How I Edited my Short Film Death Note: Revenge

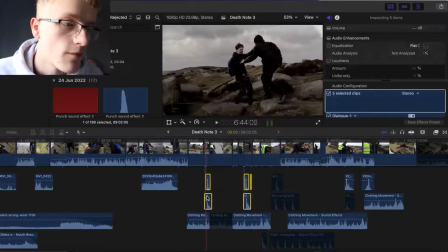8:05 Clothing movements, these sounds here are all like, I think these are all knife, like arm swing, because he got an arm swing and then got a knife sound.
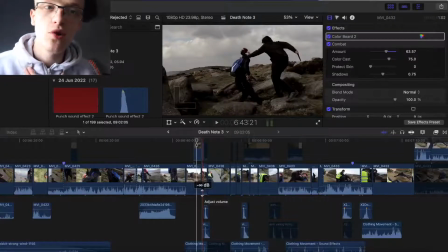8:13 Because in a real life situation, you have someone who's like getting hurt and you have someone watching it, you know, you have like, and then like, you know, you want to cut between them both, you want to see both sides. So I've got a little fight scene here, it's like teasing you, it's like, I'm going to give you a little bit, and then we've got Max waking up, so it's like, it keeps it going,
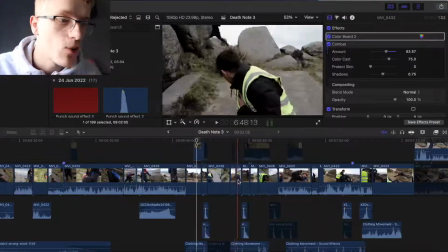8:30 it keeps the suspense rolling. And it cuts to Max waking up. Now this shot here, really, really, really good.
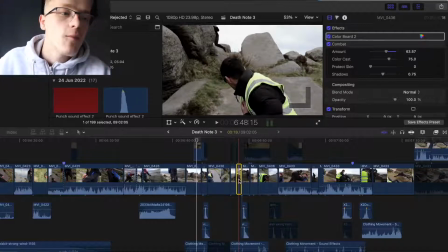8:36 This was like, Chris and Xander were just playing around on the top of the hill here, messing around, having fun. But somehow it worked really well. And when Christine goes around and tries to stab Xander, the thief. So we got like Max's reaction, but this shot wasn't planned at all. It was just like what I filmed like randomly on the day.
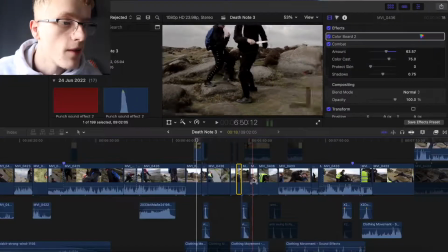8:56 They're trying to shoot the masked killer. And then we got the masked killer trying to stab him.
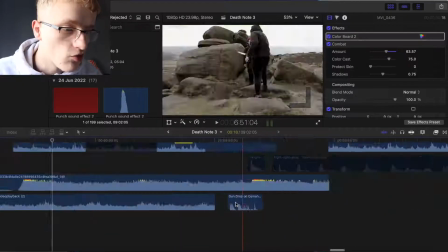9:01 And then we've got Max waking up, it's getting intense, gun drop on the floor, got wind, all these other sound effects that really do help. I should have got some more intense close-up shots of like Xander actually being in that enclosed, like trapped space.
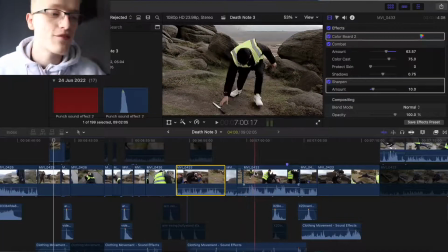9:16 You know, he's coming up here trying to save the dead. The knife just fell out of the masked killer's hand, he's coming around, stabs him.
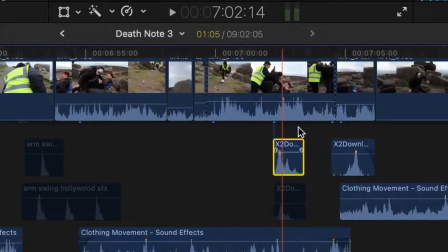9:23 Yeah, this is a stab sound. This stab sound is probably my favourite sound because it just works really well and it's really in time with it.
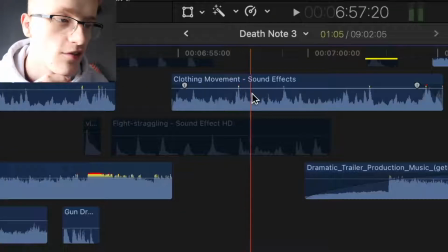9:29 That's another thing, it's really in time. Clothing movement sound effects, it's like wind, your clothes move around your jacket, you can hear it.
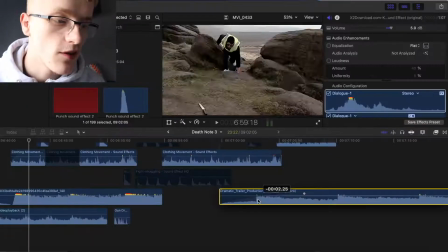9:35 Dramatic trailer music, so as soon as you get stabbed, this music here comes straight in, and then, yeah.
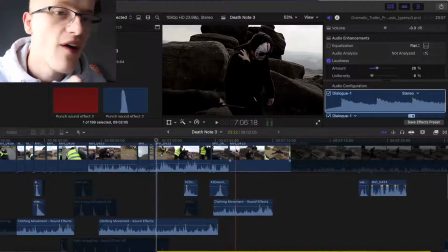9:42 Then got slow motion, which basically emphasises the moment of like, finally victory, but like, still keeps that horror thriller vibe.
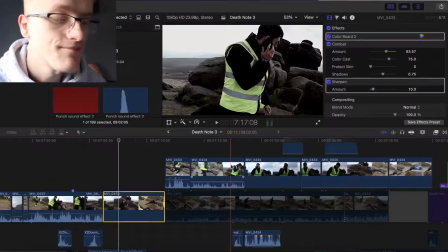9:51 I wish I shot this scene again, because there was one basically when Max gets the phone, he's basically saying, we've got them. This shot here of Xander waking up and getting up.
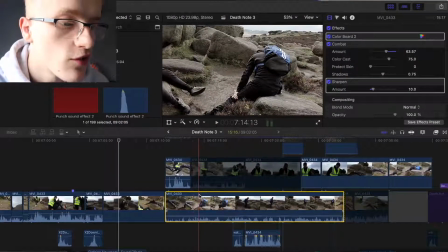10:03 I don't know why I told Xander to do that. I didn't want him to do that originally because that's like, it didn't work very well. I basically wanted him to just like die in the film. Because it's like two different, I basically used 2 shots for one scene.
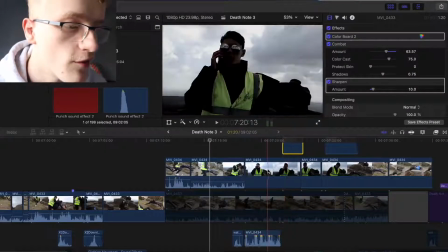10:16 That's just cut to here. This clip isn't part of this clip. It's a different number, it's a different clip.
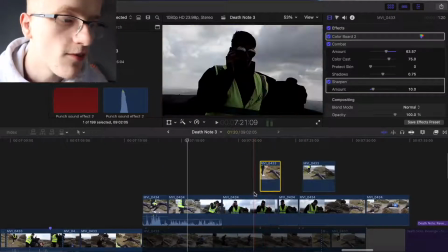10:21 But I wanted it to make, I basically wanted it to match. So yeah, it cuts to this. He's looking over the body, even though this was like a lot earlier in the day. And he walks this way, but actually he was going to walk this way.
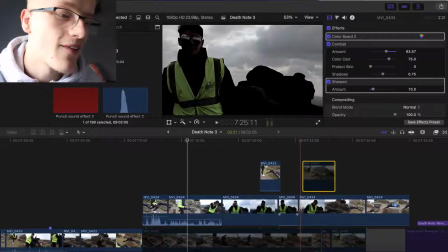10:33 But that pause then he did, that was too long and it felt a bit awkward.
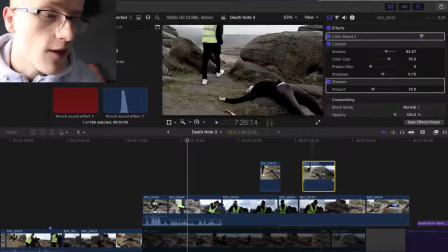10:37 No offense to Max. So I just cut straight to this other clip that I had. Yeah, it's just music in this bit at the end here.
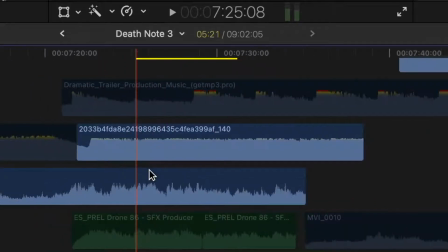10:45 Music, all different sound effects. I experimented with like drone sounds.
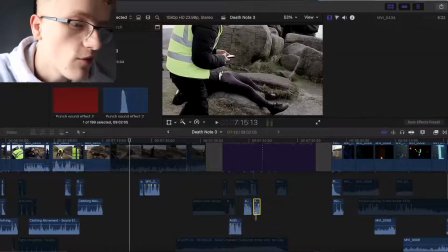10:50 Got a little voiceover here, Christian did. I asked him to do this twice because we were going to have Reese in this film, but things didn't really work out and unfortunately we couldn't do that.
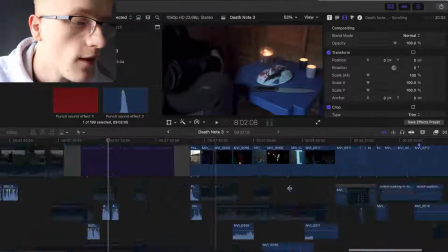11:00 So we got outro credits and we've got a little like post-credit scene at the end here, basically teasing what could come next, potentially.
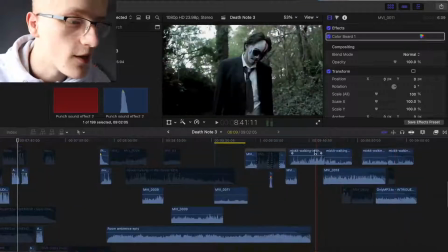11:09 Or maybe it reveals a different side that we've never seen before. Walking in the woods sound effects, sounds from the actual video itself, room ambience.
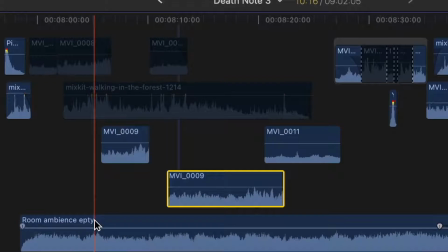11:17 This room ambience sound of an empty room really helped sell the effect of him being in this little garden shed outside.
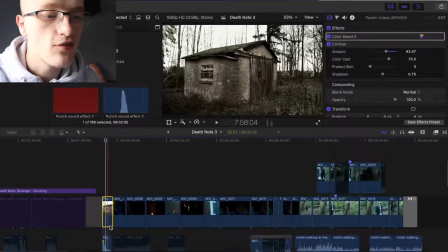11:24 And obviously this clip isn't mine. This is stock footage from Pexel videos, which is pretty good.
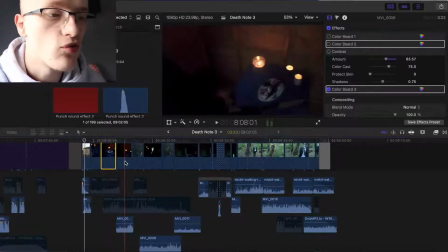11:30 Originally these clips here were all really, really dark and like you couldn't see a thing,
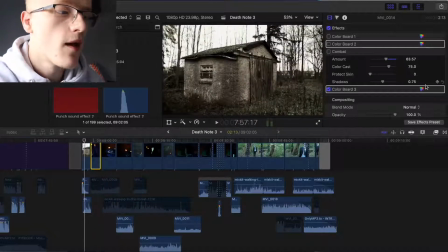11:34 but obviously some colour grading, I did manage to adjust the exposure. This scene here should have been a lot quicker, a lot shorter, maybe some more dramatic music, just to sort of like, obviously yeah, keep it short and sweet, but also make it more dramatic. But yeah, I'm really, really happy with this overall. Let me know what you think down below. Thank you so much for watching this video. It's been a long ride, to say the least. It's been a long ride. Anyway, hope you've enjoyed. Peace.